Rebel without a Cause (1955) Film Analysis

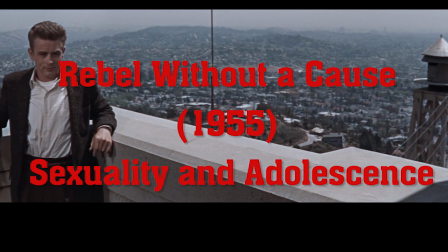Welcome to another analysis video everyone, and this time we're going to look at the Hollywood classic Rebel Without a Cause.
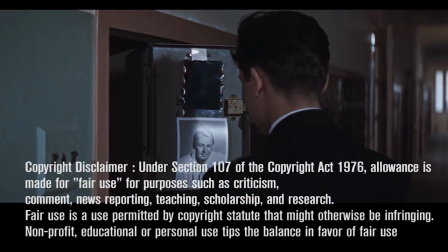As usual, this analysis does include an in-depth discussion of the film and its characters and its plot, so spoilers are to be expected.
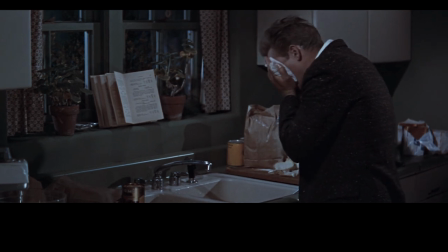Coming out in the 1950s, Rebel Without a Cause is often cited as one of the pre-kiss or coming-of-age films.
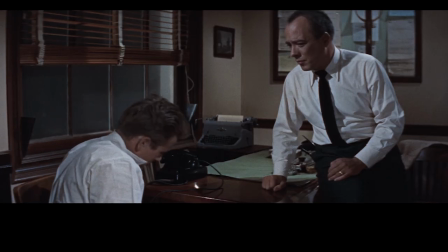The 50s was a time the idea of a teenager was a whole new identity, one that was about the transition between childhood and adulthood.
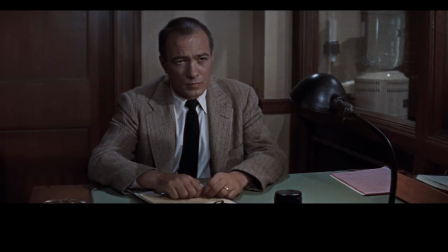And with this new sense of identity, there are representations through culture to attempt to understand and convey what this is.
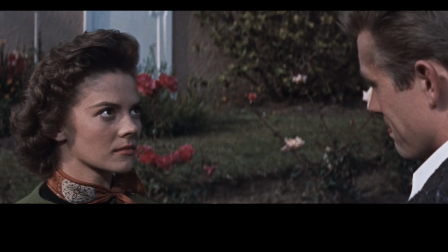There is so much to talk about with this film, so the focus of this analysis will be on the themes of sexuality and adolescence.
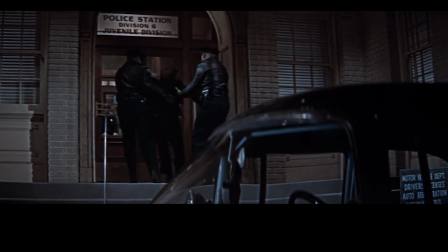Looking at teen representations, let's start with talking about our protagonist Jim, played by the young and brilliant James Dean.
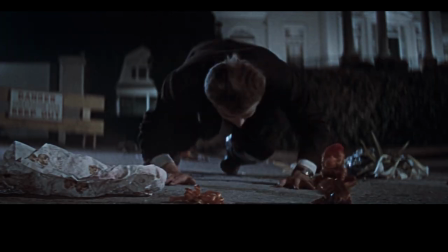We are introduced to Jim wandering through town at night, clearly drunk. He falls to the ground and sees a toy that he begins playing with.
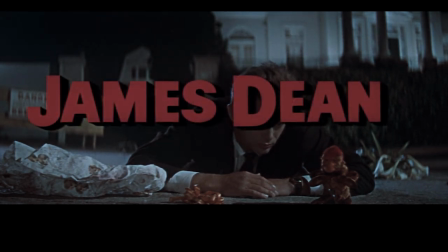He finds it amusing as he plays with it for a moment before he is soon picked up by the police.
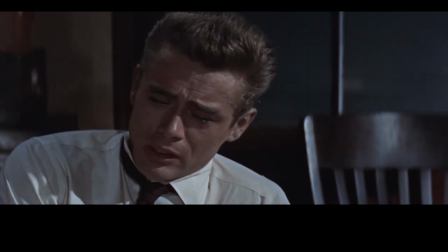Already, this opening describes quite well who this character is as we get to know him by the end of the film.
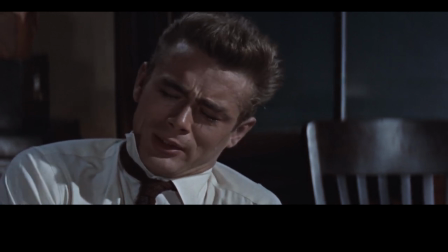An aimless wanderer looking for something to do, trying to find some sort of purpose.
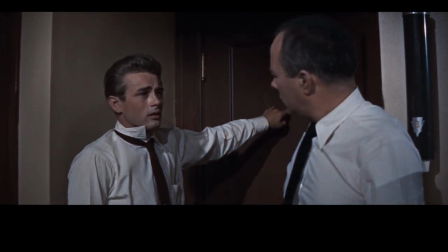More noticeably, I think it comments on the childishness and the immaturity still in him as he giggles and later makes noise at the police station.
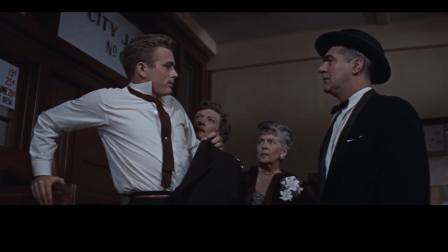Jim's parents pick him up, having just been at a social event dressed in their finest evening wear. already quickly indicating his family is middle class.
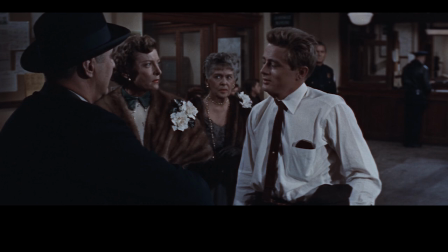It is then we learn Jim and his parents don't get along with a lack of understanding. At the station we are also introduced to Judy played by Natalie Wood.
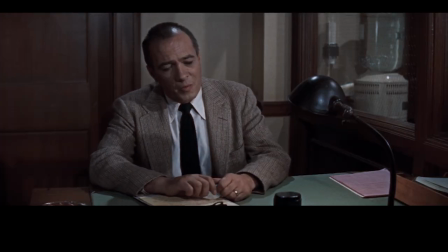Around the same age Judy was brought in for running away from home where she feels her father doesn't approve of how she acts and dresses.
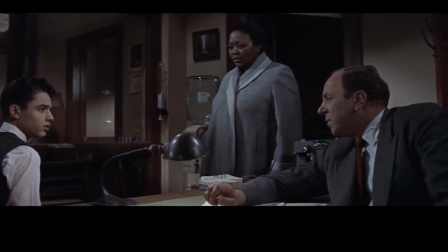Then we have our third character Plato who we will discuss in depth later on. He was sent in for shooting a litter of puppies with his mother's gun who he never sees.
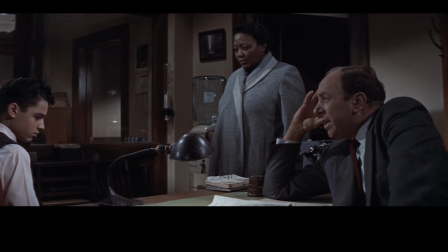His father had abandoned the family and Plato has had mental health issues in the past, but more on that later.
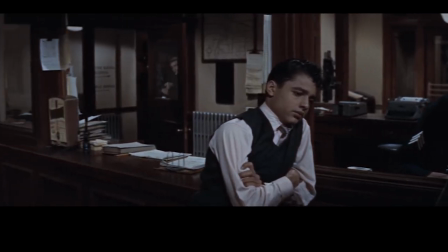What then does the film serve to tell us about teenagers?
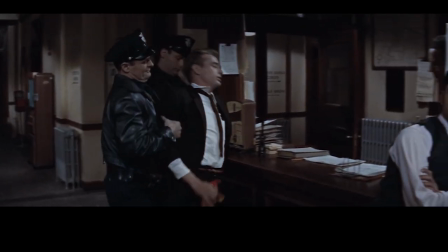We have all three of these characters in the police station, each with individual issues, but they have similar goals of wanting to be understood and to feel like they have a place in the world.
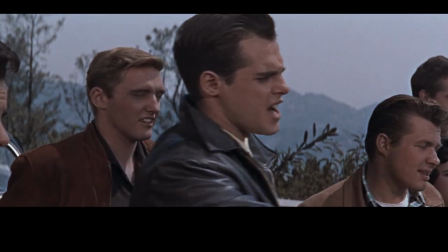The film serves to show us a more violent youth when Jim is forced into a knife fight by a gang at the school.
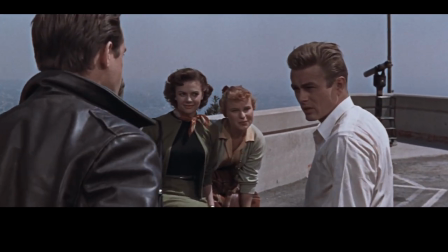Jim wants nothing to do with them at first until he is called Chicken. This is when the themes of masculinity also come into play, as it is here he is threatened by this.
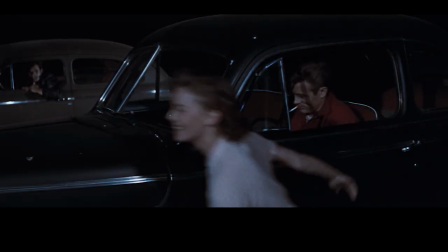The fight is soon broken up, but later on Jim decides to join them in a game involving driving their cars as close to a cliff as possible, the loser being whoever stops first.
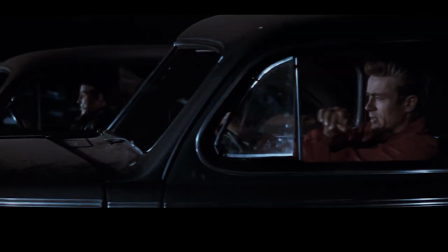What I think Ray is showing us here is the youth that desires to do something dangerous just out of their boredom.
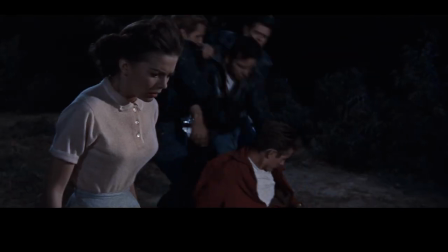The scene escalates to the death of one of the gang members, which really shows the consequence of such extreme behaviour. year.
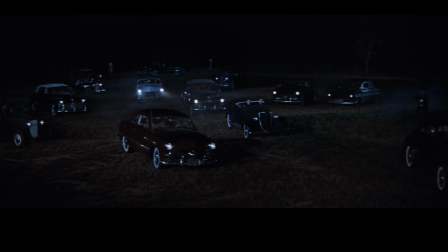So overall you can see it's just young people wanting to get up to no good just because they're trying to make their own fun and they can't think of anything else they want to do.
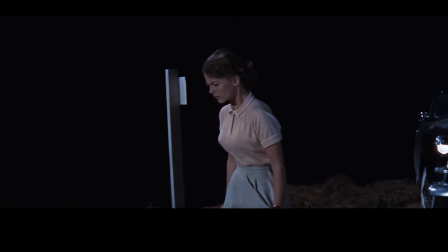So they do something like this. It's almost like acting out. Returning to Jim then, masculinity plays a large part of the film and definitely ties in with these themes of teenhood.
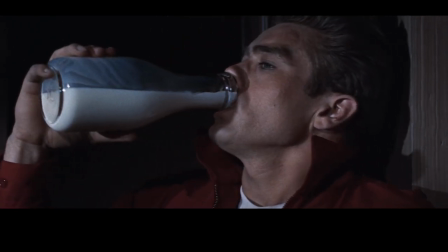The reason his reaction to being called chicken is so interesting is when we look at his father.
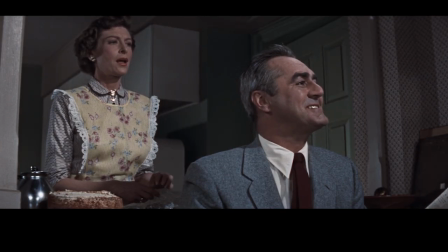In many scenes we see his mother taking control of everything, with the father just agreeing and following her orders.
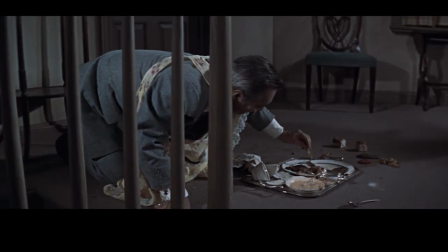The most significant scene, of course, is this. Jim returns home and even the way the scene is shot perfectly conveys emasculation.
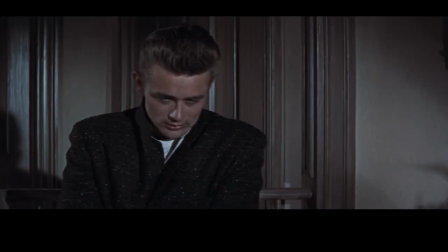The father is wearing his feminine apron and the camera is behind the stair banister that almost forms prison bars.
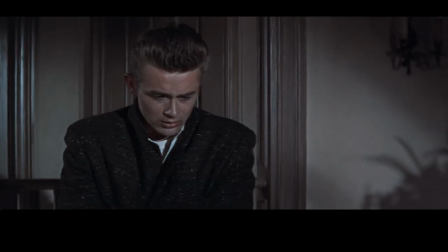On the floor is a tray of food that is spilled everywhere that was for the mother. The father says to Jim he better clean it up before his mother sees it.
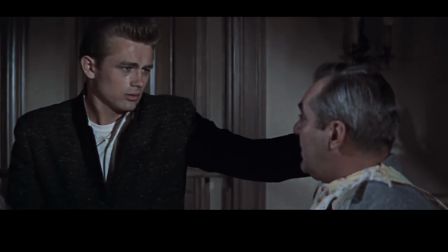Jim gently pulls his father up by the straps of the apron and tries to speak but can't. It is a monumental piece of acting.
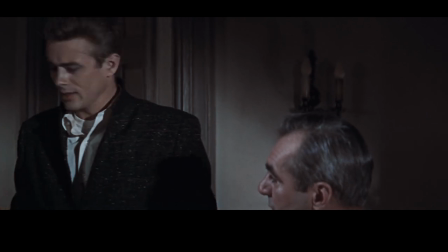The kind of stuttering and murmuring we see here is never usually seen in classic Hollywood acting, with Marlon Brando as one exception.
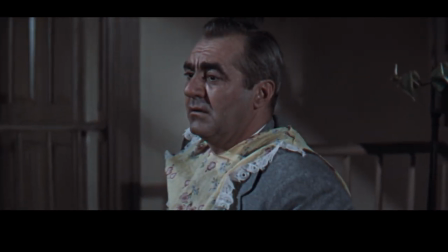What is articulated though in this scene and the choice to play it this way is it conveys the frustration that Jim feels and that inability to speak,
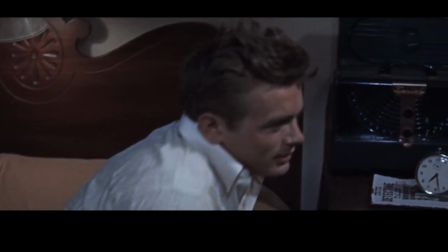which also adds to how Jim is out of touch with his parents and just doesn't know how to convey his feelings,
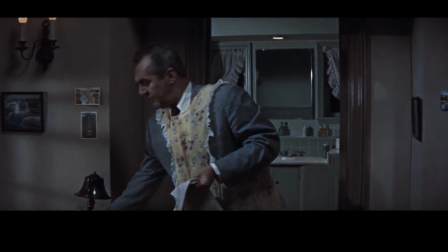which again ties into those scenes of adolescence.